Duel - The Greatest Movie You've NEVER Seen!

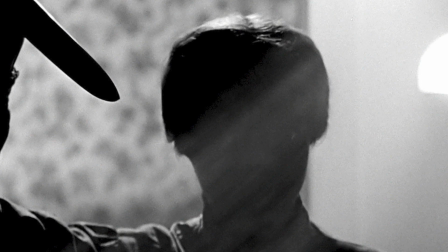(0:00)
What scares you? Ghosts, knives? How about trucks? Before Jurassic Park, before Jaws, before Steven Spielberg was a known name to the world, he directed his first feature film for Hollywood.
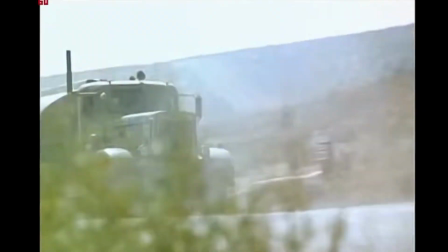(0:15)
It was a movie called Duel. Since it was originally a made-for-TV film released before Spielberg was a recognizable name,
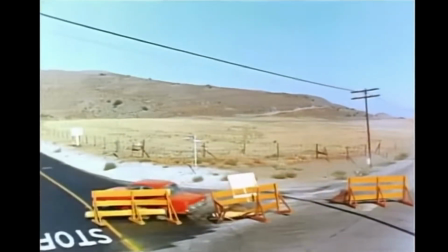(0:21)
the film has seemingly been overlooked by many people while becoming a classic for others. But if you haven't seen Duel, I'm here to tell you why you absolutely need to.
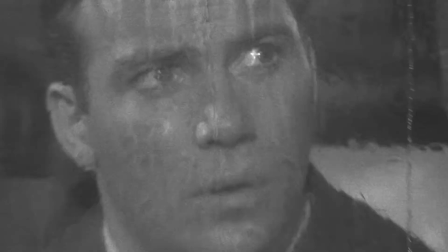(0:30)
Written by Richard Matheson, writer of some of the most famous episodes of The Twilight Zone,
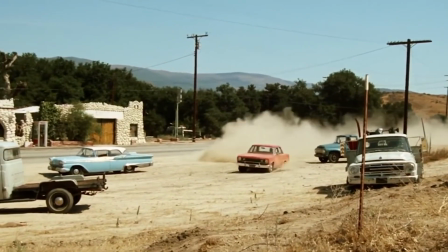(0:34)
it's a movie that combines the best in simple suspense with the amazing camera work of Spielberg that would eventually make Jaws such a success. It's not a movie to be missed. Before we get started, if you like this video, please subscribe to my channel. In addition to videos like this, I also upload shorts and create my own short films.
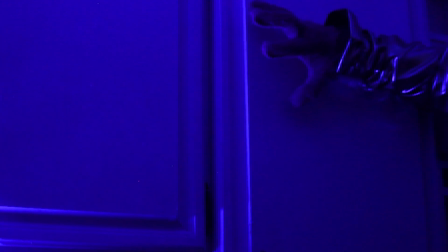(0:50)
And since we're on the topic of horror films, my new horror short film, The Purple Hand, will be premiering on YouTube soon, so subscribe for that.
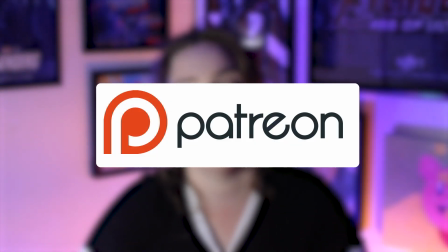(0:57)
And if you enjoy all of my content, you can also support me on Patreon, as my first patron, Dakari, has already done. But now let's get into the rest of the video.
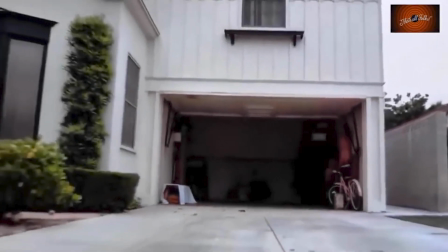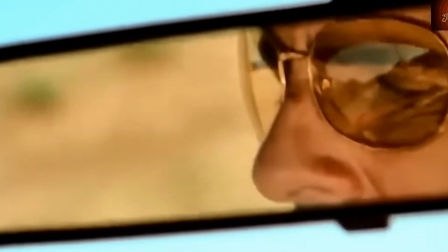(1:13)
Duel is a simple story. We follow an everyman, literally named David Mann, on his way to an appointment.
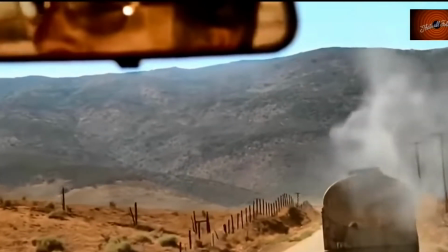(1:19)
He's driving along until he comes across an old, dirty, loud truck that won't let him pass.
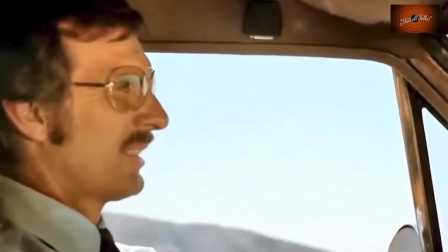(1:24) Quite frankly, I've adopted most Talk about pollution.
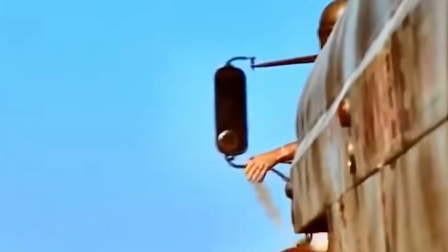(1:27)
The truck driver, who is never seen, starts toying with the guy, nearly getting him killed by ushering him into an oncoming truck.
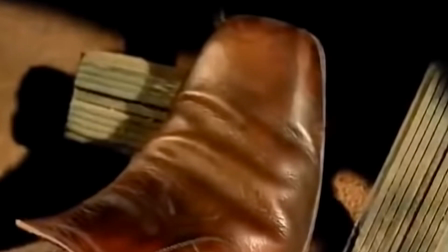(1:34)
It soon becomes clear to our everyman that the truck driver is out to kill him.
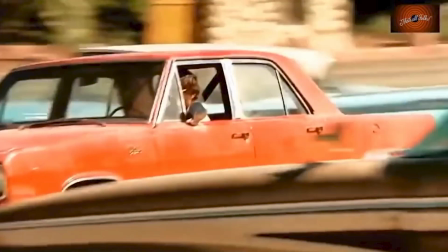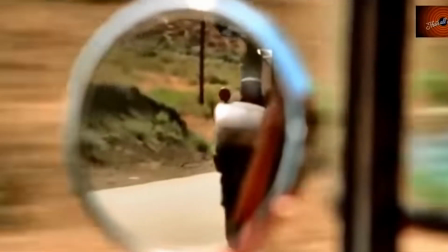(1:44) That truck driver tried to kill me.
Duel was based on the writer's own uncomfortable experience on the highway. It would have been easy to write off this premise as something silly. Truck's scary, are you serious? But the movie demonstrates how execution is everything.
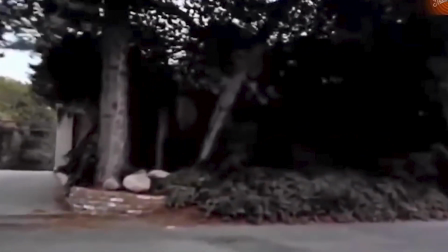(1:57)
First, we're given our everyday, relatable character. We follow him right from when he leaves his house and gets to experience the everyday traffic with him.
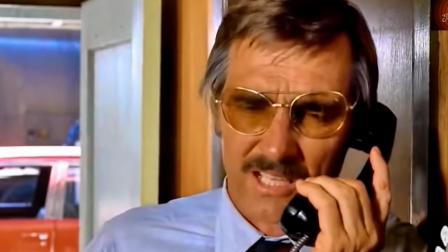(2:03)
Everything in this film is told and shot from the perspective of this guy, grounding us in his shoes. We can see the insecurity from his personal life, setting him up as a bit of a pushover already.
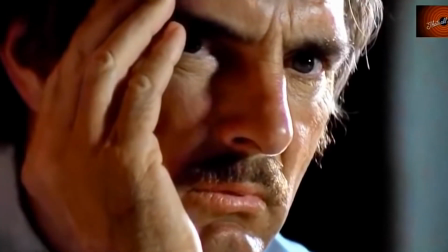(2:12) You're the boss. Not in my house, I'm not.
So we can already see how the prospect of having a serial killer after him is going to affect him. The serial killer himself is not made out to be a man. Oh, it's clear that there's a driver in the truck, but we never actually see him.
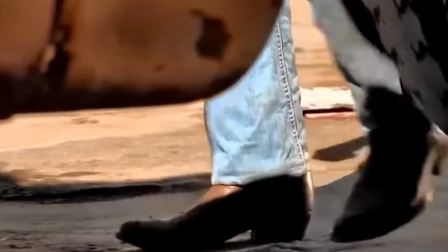(2:27)
We see a boot or an arm once, but we aren't ever given a face to this guy. All we ever see is the truck. This creates a certain mystique around the truck that makes it feel supernatural and even more unsettling.
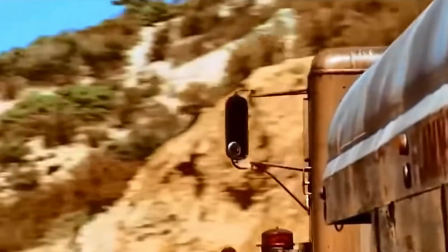(2:38)
However, Spielberg did leave one clue as to the whereabouts of this truck and driver, and it's my favorite detail of the film.
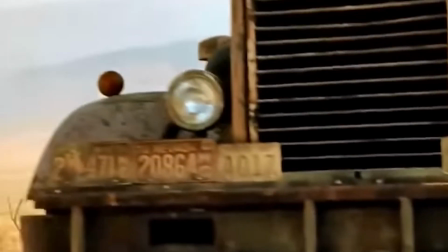(2:44)
In certain shots of the movie, you can see the license plates from across the country pinned to the car, indicating that this is a serial killer who crushes random cars and their drivers for sport.
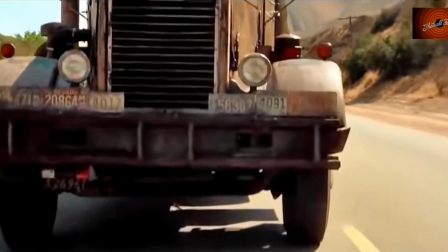(2:53)
The truck is given a face of his own. The model was picked out specifically so that it would be older, more muddy, making it look ugly and less familiar.
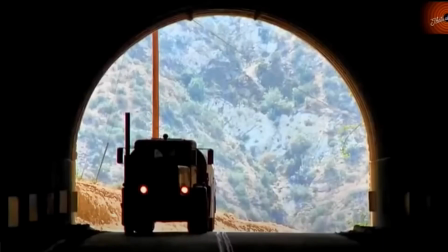(3:01)
It was also picked out specifically because it was a truck that looked like it had eyes and a snout.
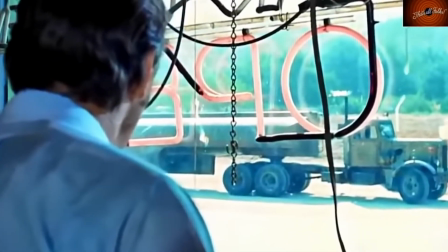(3:06)
All this makes the truck, of all things, a menacing presence throughout the film. It's like a monster that keeps stalking you, but you still don't know for sure what it's all about.
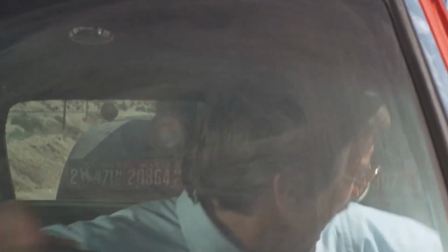(3:14)
You do know it's huge and could crush you in an instant, and it wants to.
Hey! Hey!
It's always there wherever you go. The truck is the villain of the film, and the viewer dreads whenever that thing shows up.
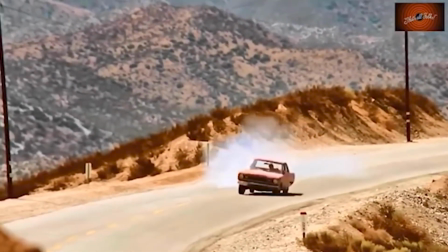In addition to setting up the fear of the movie, Duel makes sure we never get bored with a repetitive conflict, upping the tension and changing up the peril in each scene.
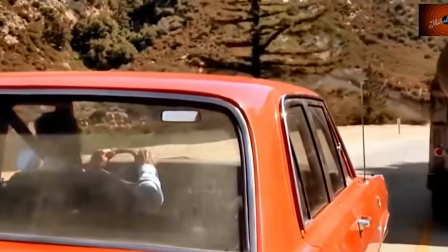(3:41)
We get the initial strange behavior from the truck driver, culminating in the first attempted murder.
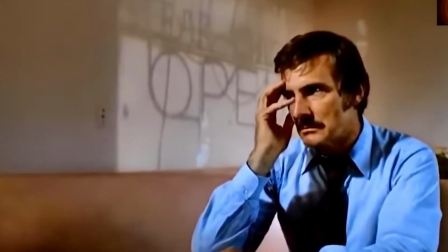(3:46)
Then we get a break from the chase and a scene that heightens the anxiety further as David Mann questions whether or not he's sure that the driver was trying to kill him.
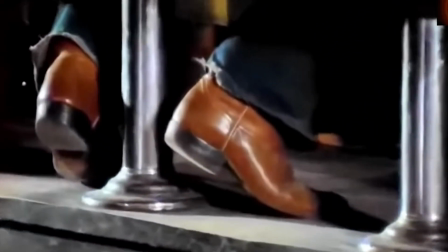(3:54)
It's tense to watch him try to discover who the driver really is, just by staring at the boots of the people in the cafe.
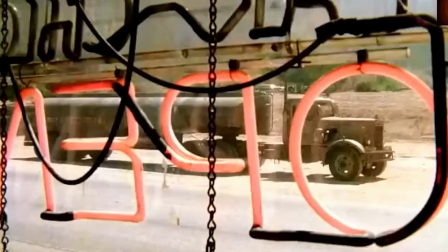(4:00)
The movie creates doubt in the main character and therefore the viewer, at certain points when it seems like the driver will leave him alone.
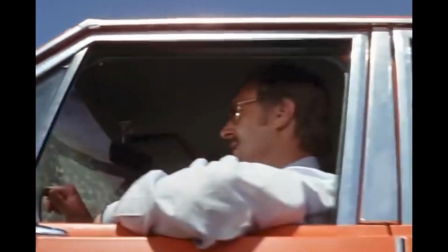(4:06)
Maybe the truck driver isn't dangerous after all.
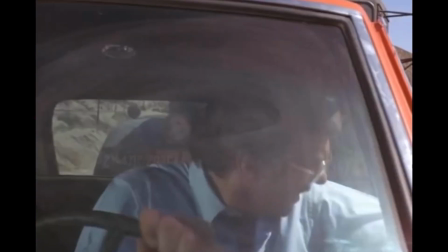(4:15)
But then, bam!
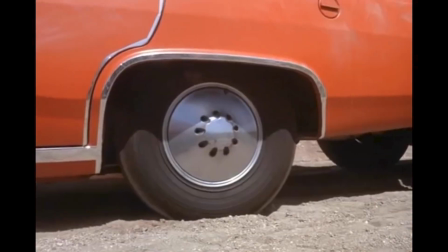(4:16)
Just when we're somewhat relaxed and back on the road again, we get a shocking and sudden scene of the truck right behind Mann trying to push him into an oncoming train.
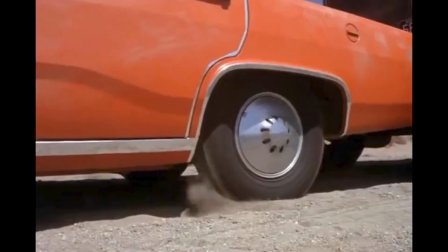(4:24)
It's a scene that is both exciting and nerve-wracking because it uses familiar settings. We can imagine it could happen to any of us.
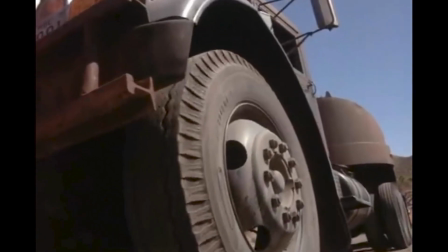(4:32)
Now the driver is solidified as a killer, and all we can do is root for our protagonist to escape.
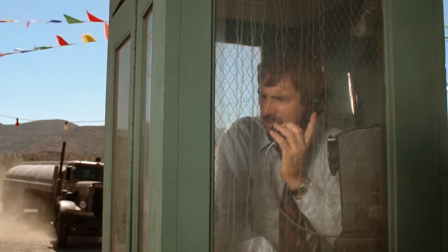(4:37)
Meanwhile, the writing and direction continue to make different and grounded scenarios that keep the energy going. But none of this movie would have worked if it wasn't for one crucial thing: the cinematography.
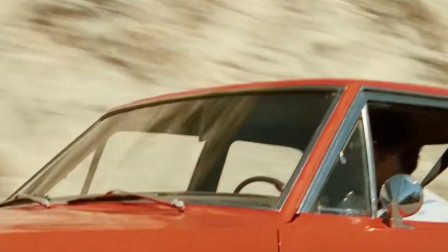(4:47)
When Spielberg signed on for the film, remember, it was supposed to be a made-for-TV movie. Spielberg was given only 10 days to shoot the thing.
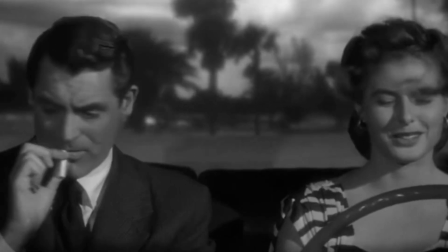(4:55)
As such, the studio wanted all of the driving scenes to be done with a blue screen and an actor pretending to drive in front of it.
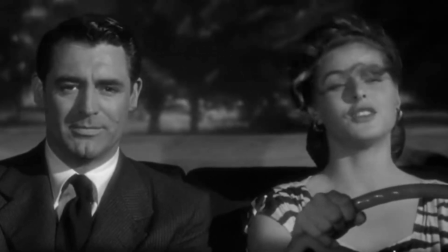(5:01)
Spielberg knew better, though. Driving scenes with blue screen have a fakeness to them, and I could say the same thing about driving scenes today that use green screen and CGI.
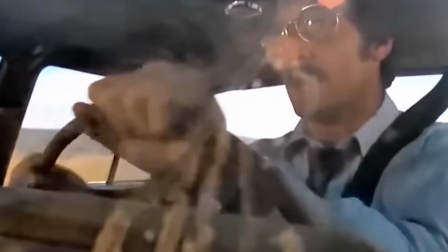(5:09)
Spielberg did the seemingly impossible task of shooting everything on location with stunt drivers to ensure that everything would feel real.
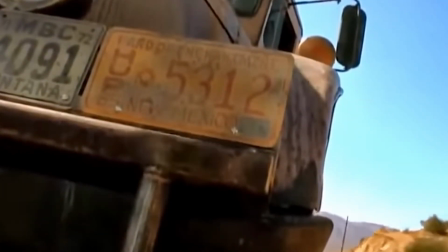(5:16)
By always positioning the cameras low to the ground or with a view of passing land right beside the cars,
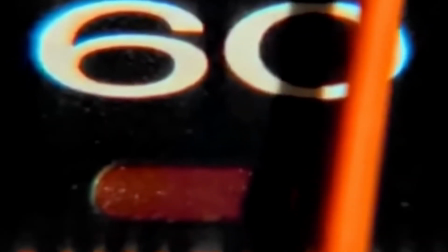(5:21)
Spielberg made it look like the cars were always rushing at top speed, even though they were actually going steadily.
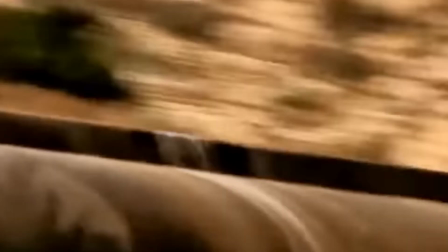(5:26)
He knew that the ground would appear to pass by much more quickly through the lens of the camera, which is why he always had the ground or a hill beside the car visible for perspective. It's the fact that all of this is shot on location that makes it feel real and once again puts you in the shoes of the driver.
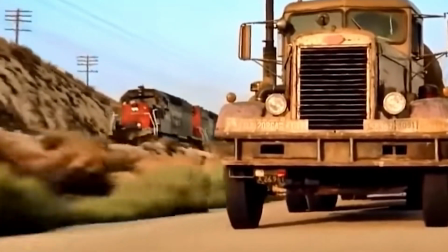(5:41)
If the movie had been done with blue screens, it would have completely fallen apart. Spielberg managed to make it all work despite going 2 days over schedule. But even the most minimal scenes are made much better with Spielberg's cinematography.
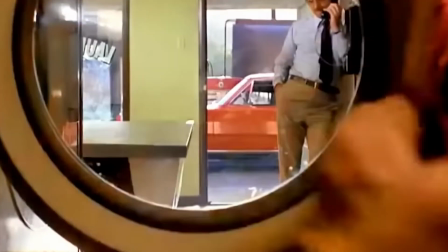(5:52)
A simple scene of talking on the phone is done through someone opening a washing machine to give it some depth and action.
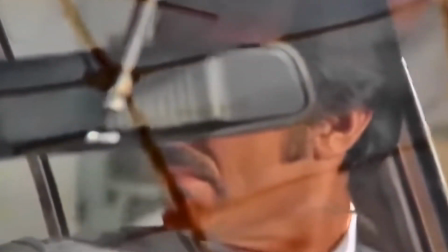(5:58)
A short shot of David Mann looking over his shoulder at the feet of the truck driver is done with a slow panning of the camera to give the feeling of growing tension.
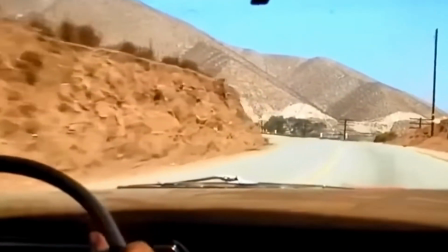(6:06) Something is wrong.
Every action and emotion of the script is conveyed perfectly through the camera work, making sure this film was intense and interesting from the beginning to end. Is there anything that doesn't work in the movie? Well, for me, there's 2 things. The studio was so impressed with Duel that it gave it a theatrical release in some areas. As such, Spielberg had to lengthen it to be movie length.
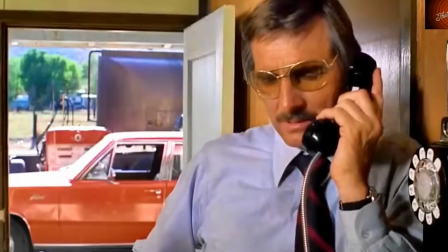(6:26)
The first scene was of David Mann calling his wife he's been arguing with, which works with the film as it helps to establish him as a bit of a pushover.
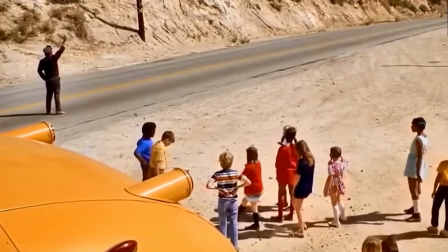(6:34)
The second scene, however, is of David Mann helping the school bus get unstuck before the truck comes back.
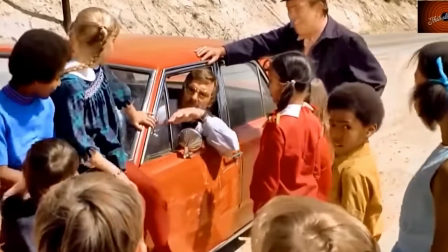(6:39)
It feels jarringly out of place for the film, and Mann's relaxed demeanor at the beginning of the scene does not add up with how he was from the last scene.
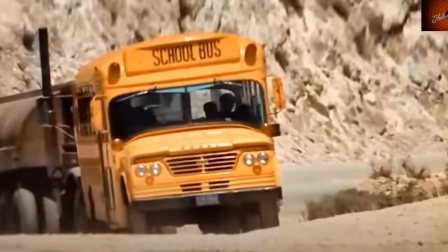(6:47)
It also creates some confusion as to the motivations of the truck because we see it help the school bus in the end. I guess you could say maybe it wanted to cover its tracks so that people wouldn't catch on to what it was actually doing. It's also a good question to ask, why didn't David Mann just turn around and go back the other way to escape this truck that's been stalking him? But I don't know, maybe he just didn't want to go back to his wife.
Well, just be on time, okay? All right. Okay, I'll be there.
Apart from that, though, I still don't think that those flaws take down this incredibly entertaining film.
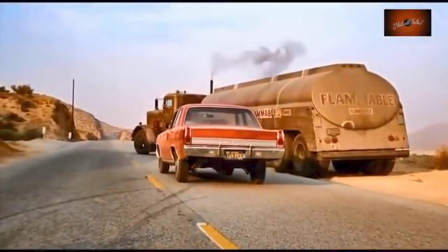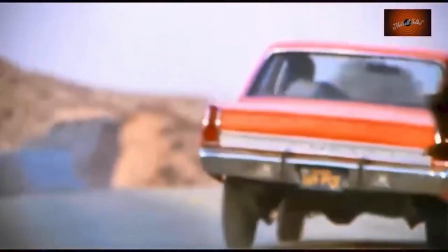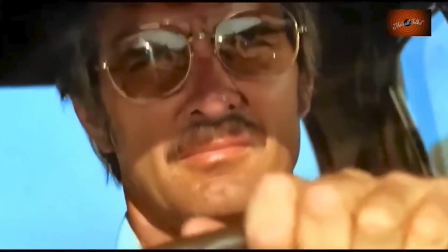(7:31)
Shot in only 12 days with a TV movie budget,
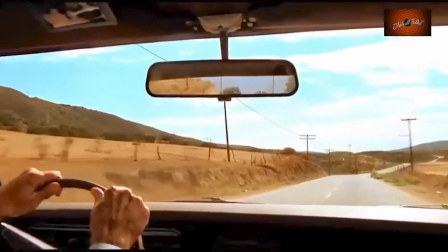(7:34)
Duel is a shining example of how writing and execution can elevate any movie and make the most simple of stories or silliest of premises exciting.
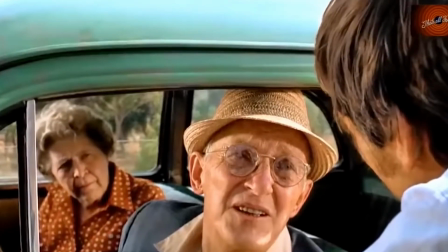(7:42)
It's great to watch David Mann go on his arc of panic, meeting the usual NPCs of horror projects who don't take his warnings seriously,
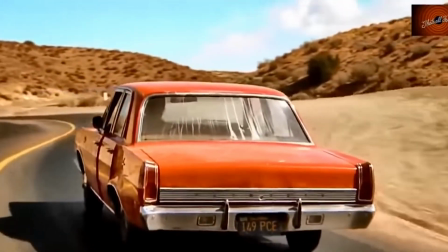(7:49)
and the eventual big duel showdown that the movie is all about, which might lead to David Mann acting a little insane himself.
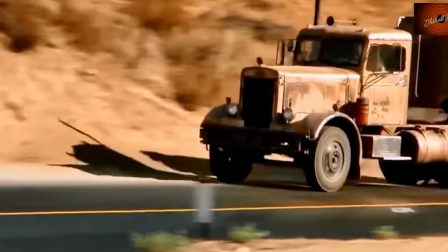(7:55)
Duel is not a movie to overlook. Just because it was produced before Spielberg's blockbuster days doesn't mean it isn't the director in his prime.
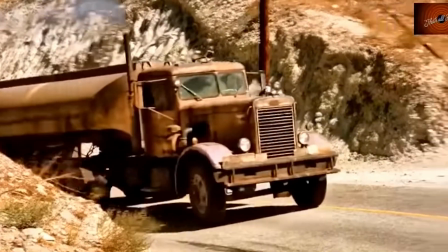(8:03)
It's a perfect short thriller film that'll have you staring at trucks nervously next time you go out on the road.